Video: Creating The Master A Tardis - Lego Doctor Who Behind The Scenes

Hello guys, this is Dears and welcome back to Behind the Scenes. This week we have a lot to talk about. First thing, I have a few announcements to do, and we're going to be doing Tardis stuff. I have 2 Tardises to build, plus some exterior stuff to do as well. We're going to be trying to do all 3 in a 3-day shoot. And the new thing is that I bought a new light and a new tripod. And I'm about to show you them, but I think I look a lot better now in terms of the lighting. It's going to be really cool lighting up the sets with that.
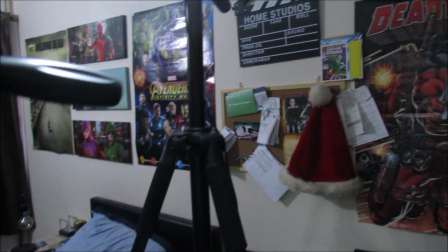0:33 So this is my regular tripod. And then the new one that I bought is 72 inches tall.
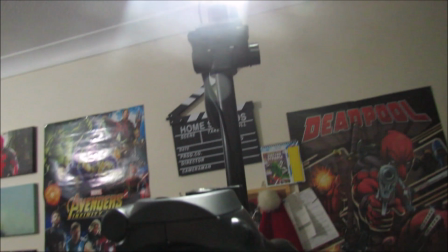0:40 So it is a lot bigger than I am. So this one is like 60 or something.
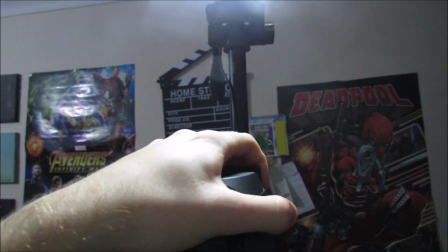0:45 This is 62. So it's kind of like an overhanging light as well for me.
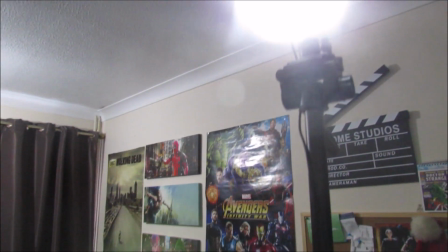0:51 And if I move out of the way, then we have a light ring on the top of it. And the light ring is really cool, right?
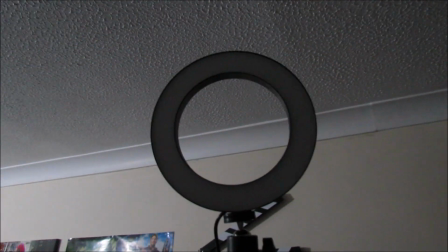0:58 Because, let me turn it off so you can actually see it. So this is what it looks like. It's basically just a really bright, big light.
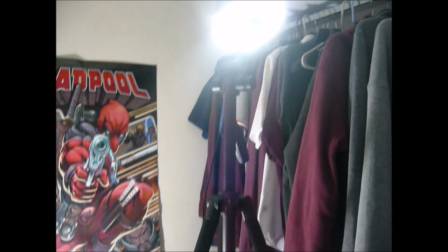1:06 It's mostly used for like makeup and stuff. So once you've got all your stuff set up, then it's time to animate this thing.
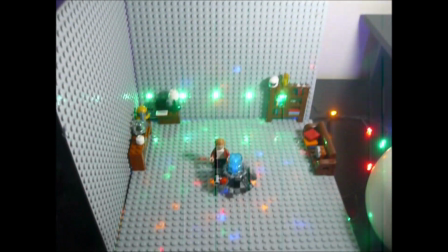1:12 So this is my TARDIS that I did for my doctor,
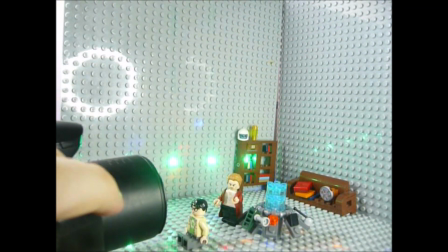1:16 and there should be a link or card to the that episode that you can see from quite a few months back.
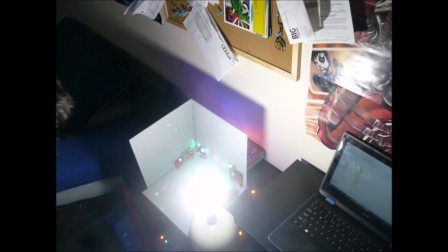1:23 But I've also found a new way that I can create my like the planning out of my shots and stuff.
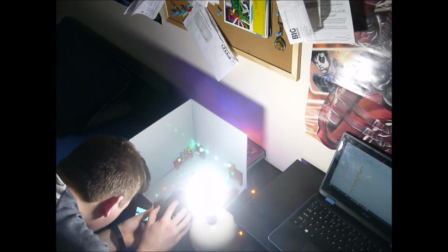1:29 So I used to literally just do it by ear, but now I suppose it's not by ear when I use my eyes, but you know I used to do it by my eye, but now it's just doing it through
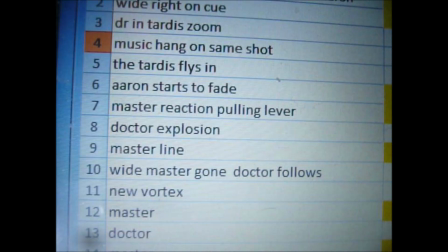1:40 generally writing down everything, and that's also a way that I can determine what sets that I need and how many shots they need without having to get too confused.
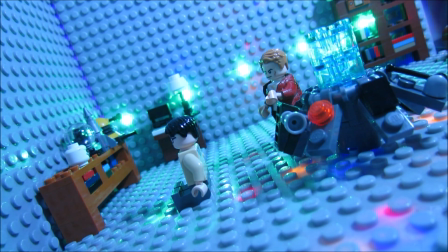1:48 Here's something I haven't touched on all episodes that I've made, is that I have never done any sort of skew width angles, so I thought I'd do one. They're a bit disorientating, so I'm not going to overuse them, obviously, but a couple thrown in now and then are going to look pretty cool, especially when we have an episode coming up, which is all about dimensions and kind of being disorientated, so that's going to be extremely useful.
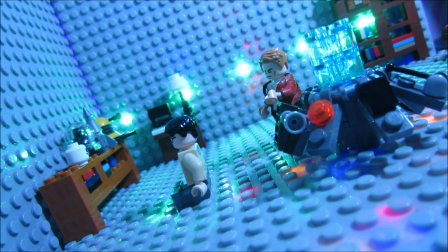2:08 And all I've done is on my tripod, there's a part where you can kind of lift up the side. I've just lifted up the side, and that can be adjusted like that.
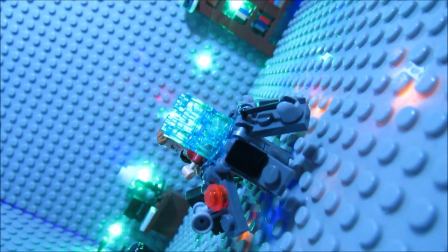2:17 So you could probably do a shot, which I intend to do, when something like that happens with the camera.
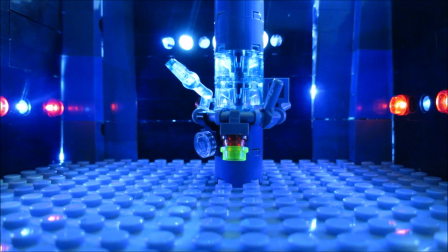2:23 I think the Master's TARDIS is nearly finished.
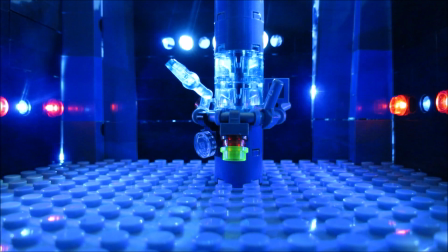2:26 Just got a few things I've got to do, so I put the walls so they actually go together instead of, you know, splitting apart.
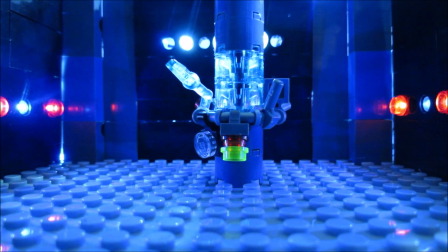2:33 And, you know, really ready for filming.
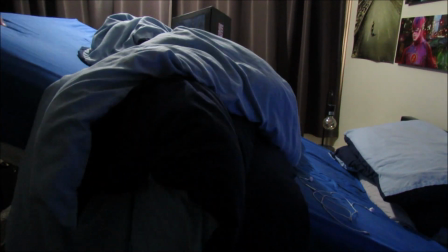2:40 What even is this? So this is my Master's TARDIS.
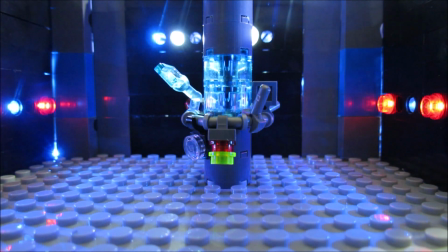2:46 I went for a TARDIS that I think reflected more of the Master, so everything's a lot darker.
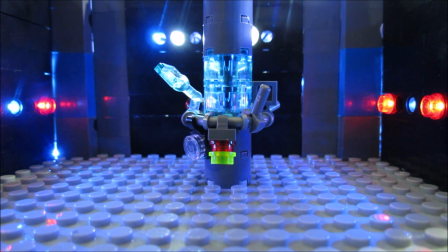2:51 There's a few reds, a couple of blues in there as well, and one yellow that I just thought I'd stick in.
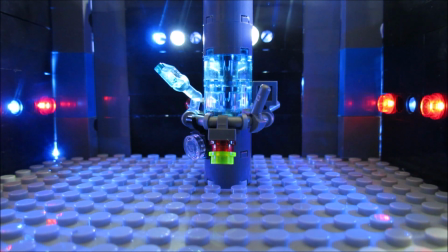2:56 The lights at the back I will show you in a sec,
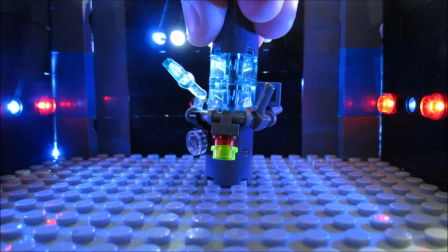3:01 but I'll just talk about the console first, because obviously the lights are some of they're the coolest part, I think, about when I do a TARDIS,
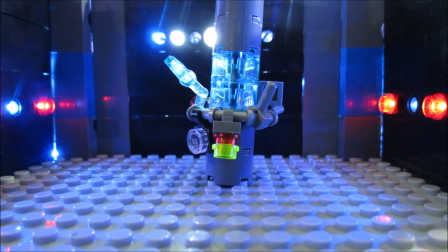3:08 is that I like sticking lights into the whole thing to make everything look brighter and everything.
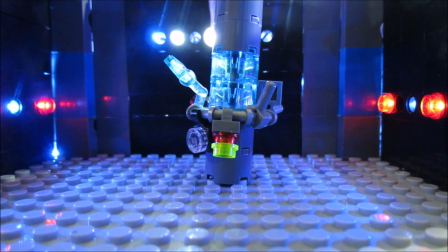3:12 So there's currently a light shining from the back here into the console itself,
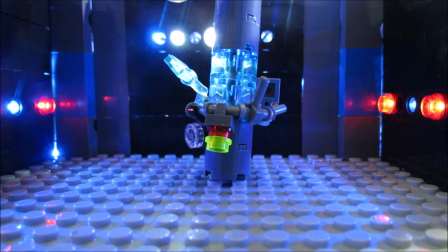3:18 so if I do that, then you can kind of see where the light goes.
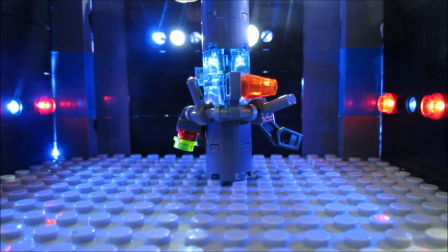3:23 In terms of the console, I just went for,
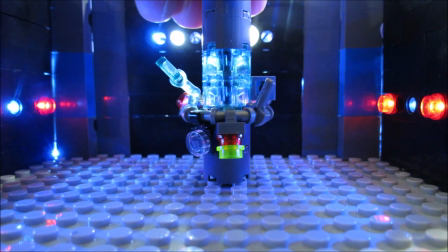3:26 instead of sticking stuff like connected to a piece, I thought I would change the design a bit and make it a little bit more cramped,
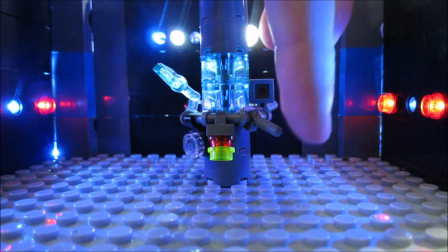3:34 because we have a cramped TARDIS. So I would, you know, make this sort of the lever instead of having to build a block off that and then put another one on top.
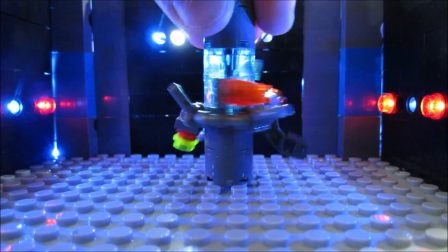3:42 We've got some basically just bits that I found in my drawers.
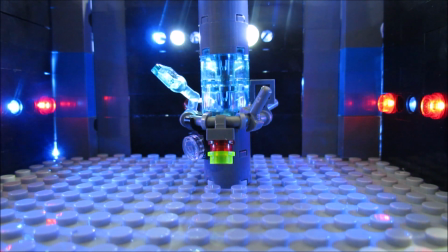3:47 I just kept like placing them on. So like, you know, this piece with this glowy piece, you know, yeah, you can't see anything if I do that.
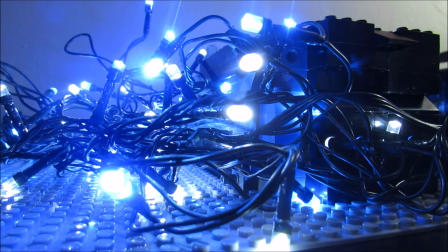3:55 Let me just plug this.
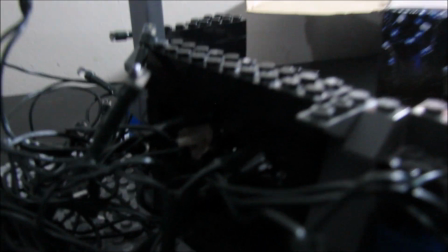3:57 Okay, so you can kind of see, if I zoom in enough, that in there is where those lights go into.
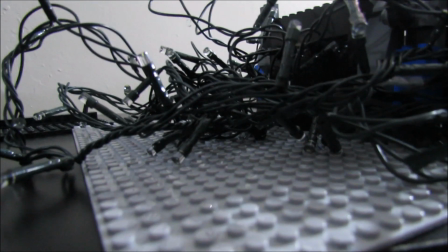4:05 They're basically just blocks with the holes in.
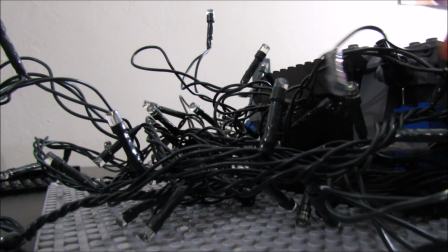4:08 So I just force these LEDs into them so that they, you know, they fit.